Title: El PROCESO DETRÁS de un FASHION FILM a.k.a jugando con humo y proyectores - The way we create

Tela negra en el fondo Tela negra en los costados Y ya, nada, el 600D En verdad, overkill, pudimos usar el Amaran 100 otra vez Con el softbox De 120 metros De 120 centímetros de Godox Que es 1,20 metros Con grilla, y nada, solamente lo pusimos ahí Cámara ya, eso lo grabamos En esta parte que está acá o sea,
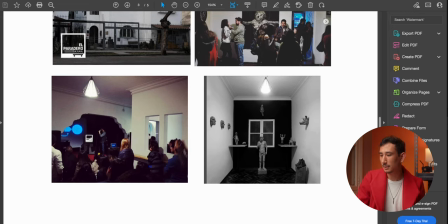[22:08]
esta parte era literal donde habíamos puesto la luz que estaba detrás de de esas ventanales entonces estaba como que voy a dibujarlo
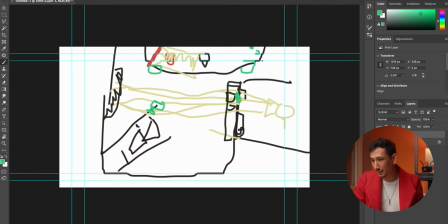[22:17]
vamos a crear uno nuevo
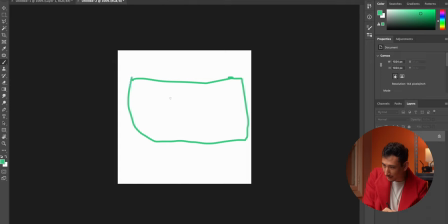[22:22]
estaban literal como este es el espacio acá están los tres ventanales que ya vieron en la otra toma o sea, si esto lo agrando acá están los libros y bueno, si hacemos un top-down view
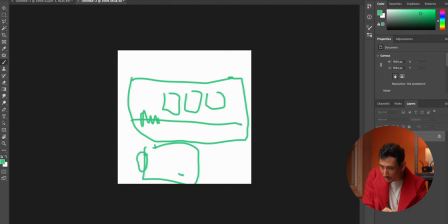[22:36]
Ahí estaba el lugar donde habíamos grabado antes Donde estaba la cámara antes Y acá estaba, bueno, en fin Pusimos la cámara acá apuntándose allá Así que metimos literalmente la cámara aquí Para poder grabar este cuadro Y cambiando de color
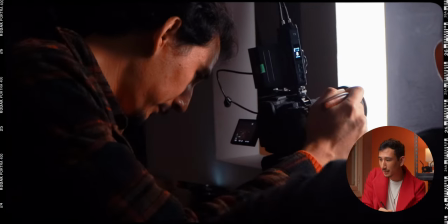[22:50]
Ojalá se entienda Lamento mucho dibujar tan feo Acá estaba literal el softbox
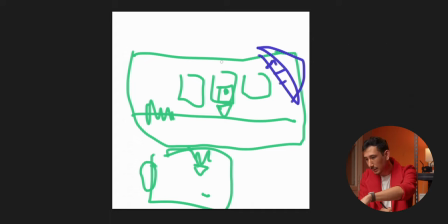[22:58]
Y nada, ahí estaba Uy, la me lobré Y estaba ahí, acá Y justo en la cámara lo que hicimos para jugar un poco fue usar un prisma No usamos el prisma de DreamFX porque son caros Literalmente es un prisma que compré en Aliexpress Pero también lo pueden conseguir en las vidrerías Esas personas que venden como candelabros también venden estos prismas Y como texturas interesantes de vidrio que pueden jugar con eso Así que ahí otro tip Y con eso lo ungulé un poco y te daba este efecto como
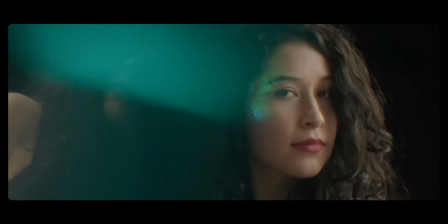[23:29]
de su cara doble Que me parecía bastante bacán y para que el prisma tenga esta textura un poco de color pico green,
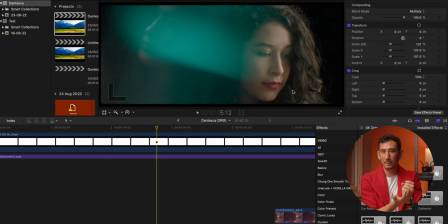[23:36]
que es el color que me encanta, agarré el MC, lo puse en la base del prisma y generaba este efecto que quedó bastante cool. Bueno, luego de terminar ese primer plano, agarramos y comenzamos a jugar con las proyecciones y en verdad eso era súper fácil de hacer. Usamos el humo nuevamente y agarramos el mismo lugar que ya teníamos como hecho y solamente viramos la cámara,
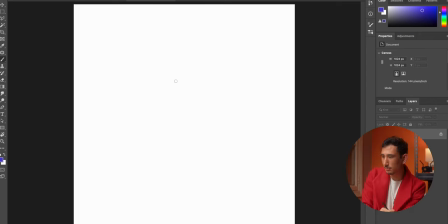[23:56]
entonces voy a volver a dibujar feo. Este era el lugar donde les digo que habíamos grabado y ella estaba acá Entonces lo que hicimos fue que ella volteara Voy a dibujar su nariz Y bueno, como ya sabían,
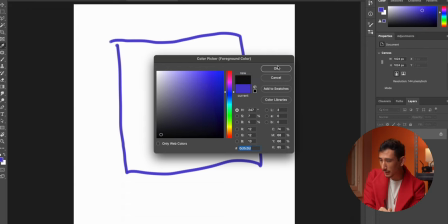[24:10]
todo el resto de la habitación ya le habíamos puesto la tela negra Entonces acá estaba tapada con tela negra,
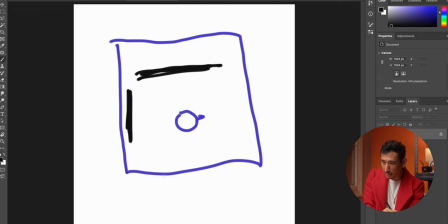[24:16]
acá estaba tapada con tela negra Acá también habíamos tapado una parte con tela negra
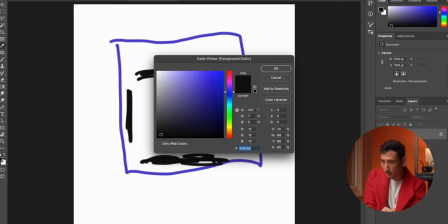[24:21]
Y lo que hicimos fue poner la cámara acá
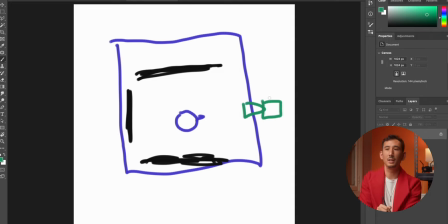[24:28]
Comenzamos a jugar en cámara de mano A mí me encanta jugar con cámara de mano Porque siento que el gimbal ya está como muy usado Y como que es bien
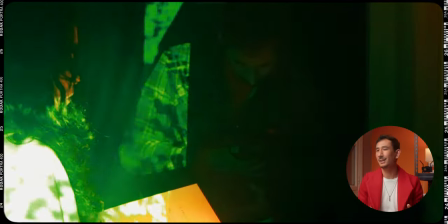[24:34]
cómodo Bien natural Tiene un feeling que a mí me gusta Y si quieren tener tips de cómo grabar en cámara de mano Hay un vídeo en mi canal Así que nada,
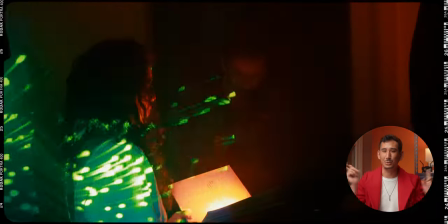[24:42]
también mírenlo Lo dejaré como etiquetado para el que vean
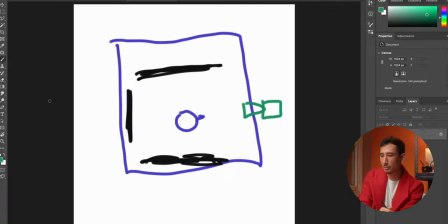[24:45]
Y para jugar con el proyector En verdad no es nada del otro mundo Literalmente agarramos una mesa Pusimos el proyector acá Y estaba dirigido al lente entonces proyectaba así y listo en verdad súper sencillo usamos el humo y el humo es lo que le ayudaba a dar la dimensión cosas que tienen que
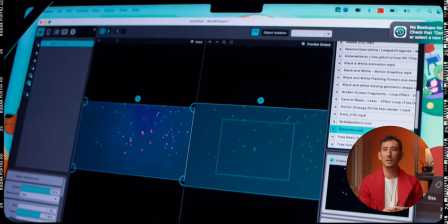[25:03]
saber si trabajan con proyectores es que tienen que buscar texturas que sean como
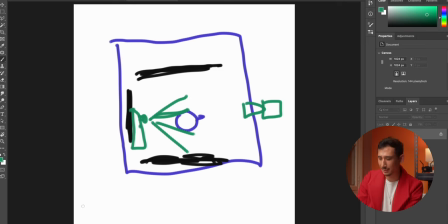[25:07]
voy a ponerle un poco de las texturas que usamos para el vídeo
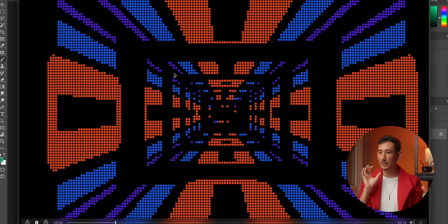[25:14]
este tipo de texturas que tienen como oscuridad y no oscuridad funcionan mejor porque te generan diferentes efectos, así que si juegan con humo les recomiendo que busquen este tipo de texturas que jueguen con bastante negro,
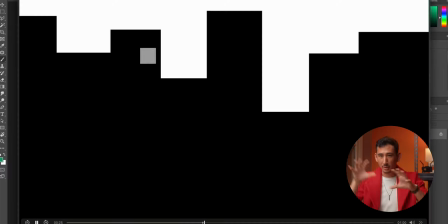[25:28]
que tengan como espacios y sean como patrones que ayuden a dibujar este tipo de efectos,
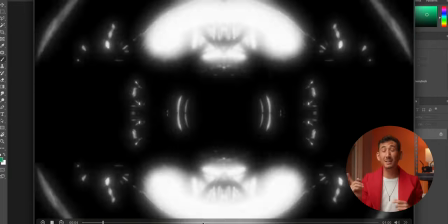[25:34]
porque si tienen una imagen sólida no siempre funciona. También este tipo de texturas son las que mejor funcionan con mapping.
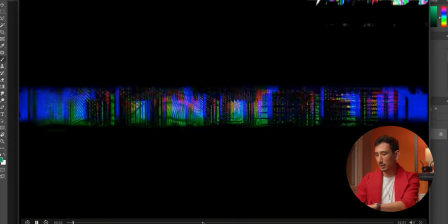[25:41]
Y otra cosa que usé, que me encanta usar, es este programa que se llama MathMapper. Es un programa bastante simple, pero te ayuda a poder controlar la dirección de las proyecciones originalmente los uso para no sé de repente han visto vídeos
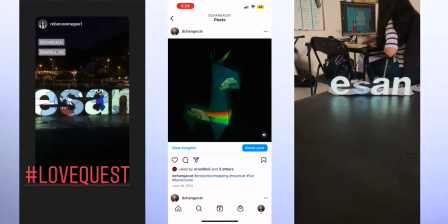[25:57]
donde ponen cuadrados o letras y hay proyecciones como justo puestas en ciertos lugares a veces lo hemos hecho para universidades y institutos activaciones pero también es bastante
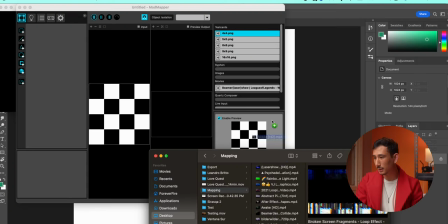[26:08]
útil para poner este tipo de cosas entonces por ejemplo jalas acá tu imagen y
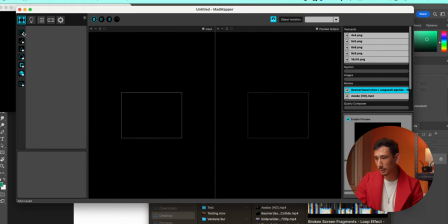[26:14]
tienes como control total de las esquinas donde poner la proyección,
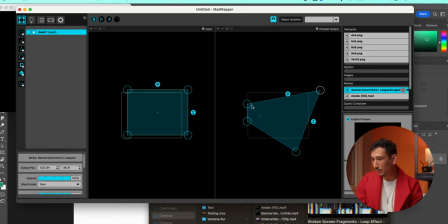[26:20]
si quieres angularlo un poco, entonces era más fácil poder tener el control de la proyección. Ahora, si teníamos que hacerlo de una manera de que ya el MadMapper no ayudaba, ya usábamos como libros o manos para como el proyector dentro del lugar adecuado. Igual, este programa es súper útil porque también podemos jugar con la oposidad,
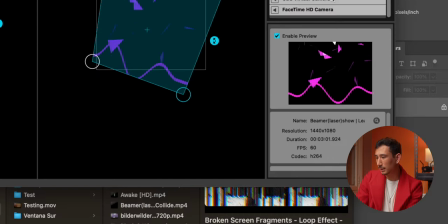[26:40]
con los colores si no nos gustaba, jugar con la velocidad de la proyección, entonces nos da bastante control. En Pero si no tienen este programa, otra alternativa se llama Map Map Map No es tan bueno, o se llama Map Map O Map Map Map o Map Map Uno de esos es gratis,
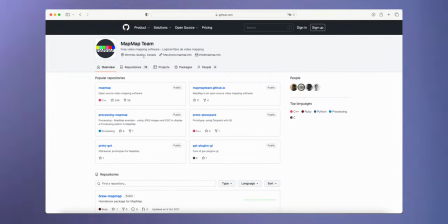[27:01]
es software libre Y también te da un poco de control para eso Funciona para Mac y para PC Otras alternativas que tienen es... Luminin? Luminin?
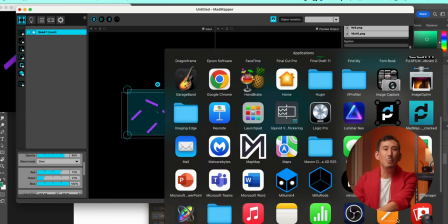[27:13]
Luminum? Lo tengo acá instalado, entonces... Map Map Milumin Otra alternativa que tienen es Milumin También es bastante bueno y nada, hay bastante software es cuestión de que busquen mapping y eso les va a ayudar un poco a jugar entonces voy a volver acá para que puedan ver un poco el resultado final
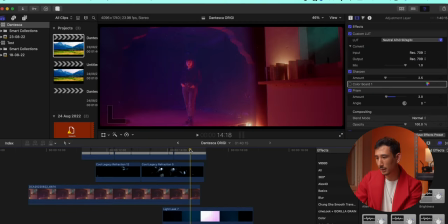[27:31]
como pueden ver, era como bien sencillo,
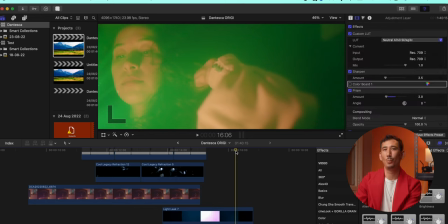[27:33]
el único tema que tuvimos fue que varias veces tuvimos que echar humo para mantener la consistencia entonces nada jugamos con eso,
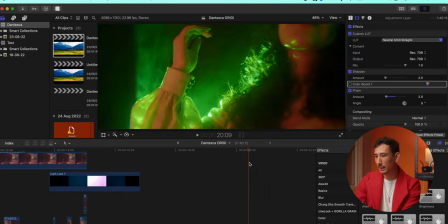[27:42]
jugamos con texturas y luego para más adelante, como estos de acá
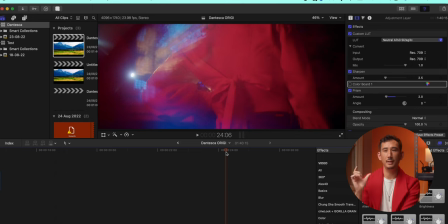[27:47]
fue súper sencillo Lo único que agregamos fue el pequeño led de SmallRig No sé si lo tengo acá No lo tengo acá Pero tengo la caja Era el SmallRig Vix M160 Es el cargador USB Que en verdad me encanta usar en todos lados Y lo que estaba haciendo Es que mientras yo tenía con la cámara de mano Yo lo tenía en modo luz de policía Y comenzamos a dibujar Figuras y jugar con La posición de la luz Como cuando están usando No sé si han visto esos videos de vídeos de productos y hacen efectos como pasando la luz y desapareciendo entonces usamos ese mismo concepto pero en lugar de que sea productos sólidos o no sé paquetes en seres humanos así que ese efecto funcionaba bien entonces era como que delinear aparecía la luz desaparecía la luz o ponerlo así moverlo y jugar con el movimiento de luz para todos estos efectos
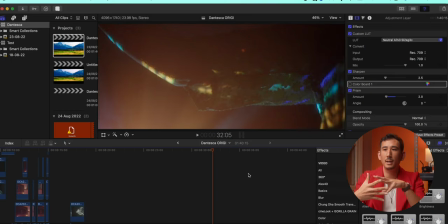[28:39]
y durante todo este proceso lo que siempre estaba constantemente preguntando era ok qué detalle de esta prenda queremos mostrar porque la idea era poder mostrar cada cosita cada detalle y en verdad habían cosas súper bonitas por ejemplo esta
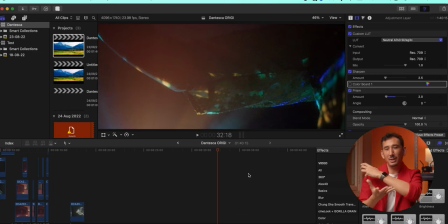[28:53]
prenda en particular me encantaba que tenía esta especie de transparencia entonces la proyección le daba esta textura que pasaba a través de los poros de la tela en verdad como que es súper cool
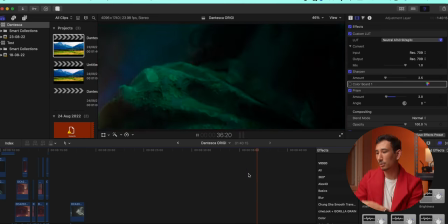[29:02]
y luego comenzó a jugar los detalles de acá del hombro
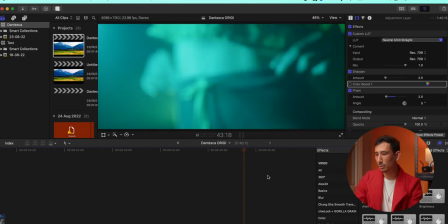[29:06]
del cuello un poco de la textura el material
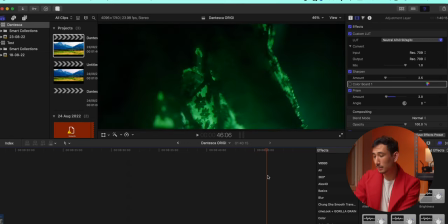[29:11]
jugar con la oscuridad para hacer transiciones luego queríamos resaltar no sé
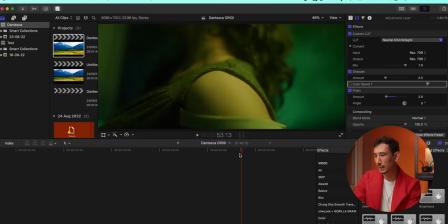[29:17]
atrás tenía como que este corte que se veía súper bien los detalles del hombro los
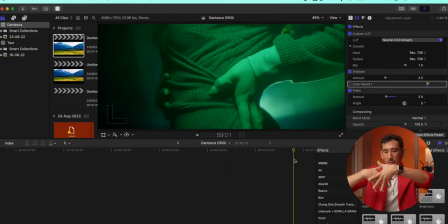[29:22]
detalles de la tela un poco de el patrón de la cintura que también estaba súper bonito entonces siempre era un constante proceso de estar preguntando hoy ok de esta pieza que quiere resaltar y en base a eso tratar de tener las tomas que muestren un poco pero no muestren todo fue un poco desafío pero fue súper divertido. Yo creo que esta parte de jugar con las predicciones fue mi parte favorita. Y ya una vez terminado todos estos pequeños detalles,
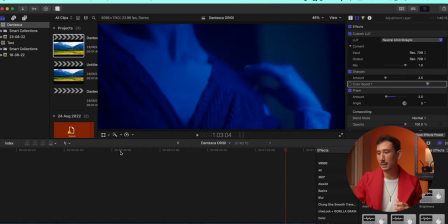[29:48]
insertos de lo que es la prenda, hicimos la toma final, que es esta de acá.